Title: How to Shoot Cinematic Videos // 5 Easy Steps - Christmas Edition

All right, what was I saying? So whenever you're shooting in higher frame rates, like 30 or 60 frames a second, and then you export in those settings, then you get this really weird, awkwardly smooth home video kind of feel.
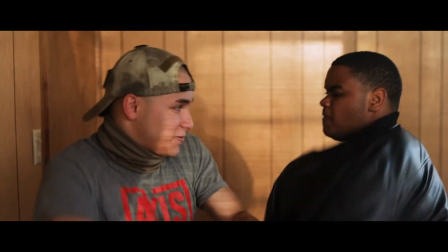(8:27)
We've equated cinema to 24 frames a second, so you should be shooting in 24 frames a second almost all the time.
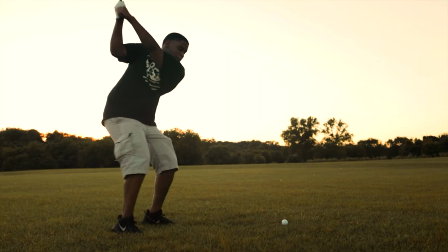(8:34)
However, that doesn't mean you should ever use higher frame rates, but the only reason you should be using higher frame rates is if you are trying to achieve slow motion. I honestly shoot in 60 frames a second a lot, but I always slow everything back down to 24 frames a second, which gives me an awesome slow motion look. It smooths out my camera movements. Right, so shooting 24 frames a second all the time, unless you're trying to get slow motion, then go up to 60 or higher if your camera allows. Man, bro, I just saw another guy leave with a ton of bags. He got to go home too. I gotta stop complaining and just go home. Getting a little homesick, guys. Pretty sad. I can't really go home until Sunday because I got things to do. It's Friday right now, so man. A couple days has never seemed so long before, you know what I'm saying?
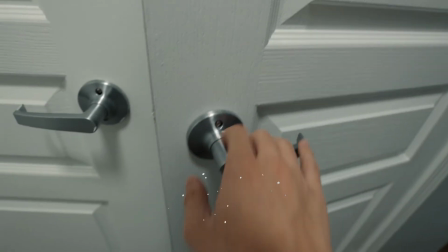Alright, so I'm about to do a little bit of packing, but before I do that, let's move on to number 5.
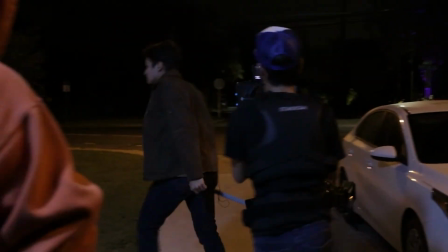(9:32)
Alright, camera movement. Get yourselves a gimbal, a stabilizer, a glide cam, something that you can get really smooth camera movements with.
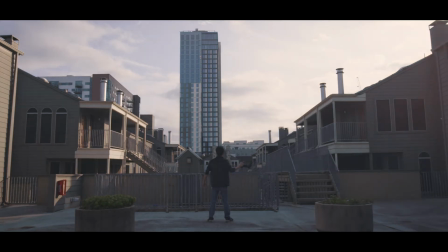(9:41)
Because guess what? Movement is cinematic. Stop holding such boring still shots. Start moving that camera a little bit. Once the video is out, I'll have a link right up here in the top right corner for you guys to watch 10 cinematic camera movements. And this bonus tip kind of goes hand in hand, invest in yourself, okay? Because look, if you really want to be a filmmaker, you're going to invest in yourself. You're going to buy a good camera equipment.
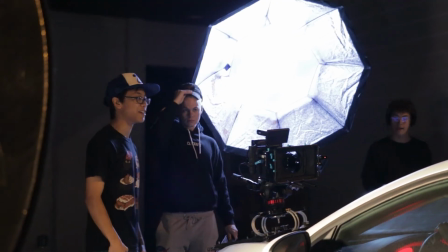(10:02)
You're going to invest your time into getting better every single day. Because if you're really as passionate as you say you are, you'd be willing to put your money where your mouth is. If you're a filmmaker and you say that you don't want to buy a good camera, that's like saying you're a chef who doesn't want to buy pots or pans. That does not make sense. Invest in yourself, because people will not invest in you unless you invest in yourself. So be willing to make the leap and buy some new camera equipment that can get you up there where people can pay you to create videos for them. And obviously, as you all know, it is not just the gear that you have, but also the person behind it.
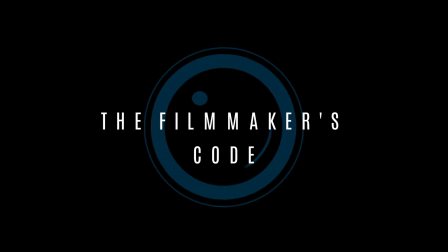(10:35)
So real quick, I want to talk to you guys about this new training program that I'm starting called the Filmmakers Code.
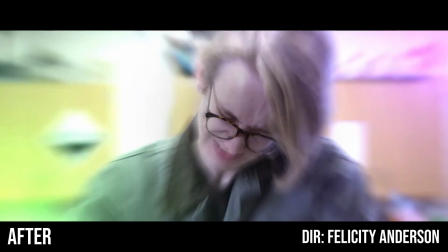(10:40)
I've already trained one student and she's absolutely killing it in her films. All of her films look like blockbusters.
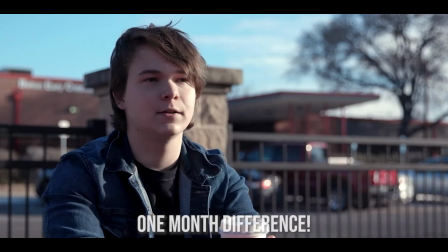(10:45)
And not only that, she got to this point in only about 1 month. So if she can get there in 1 month, so can you, which is why we are also offering 1 month of free one-on-one training for 5 new students.
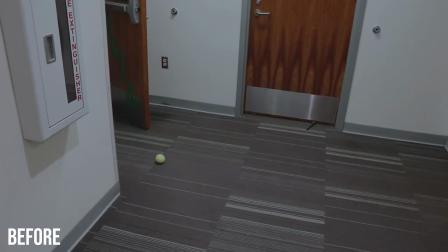(10:59)
Yes, I'm serious, 1 month for free. You and I are gonna work together, and I promise by the end of it, you will come out a better filmmaker.
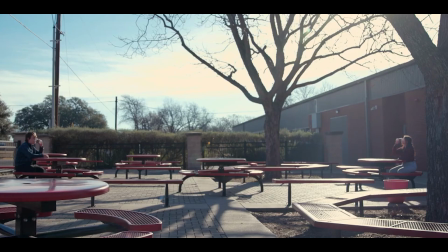(11:07)
So go ahead and click the link down below, fill out an application, and let's get to work. I also have a link down below for you guys to purchase any of the camera gear that I use so you can get it for yourself. And if you made it to the end of this video, I appreciate you very much. Go ahead and click the like button. And remember everybody, your work is only just as good as the fun that you had creating it. My name is Will Tran, and I'll see you in the next video.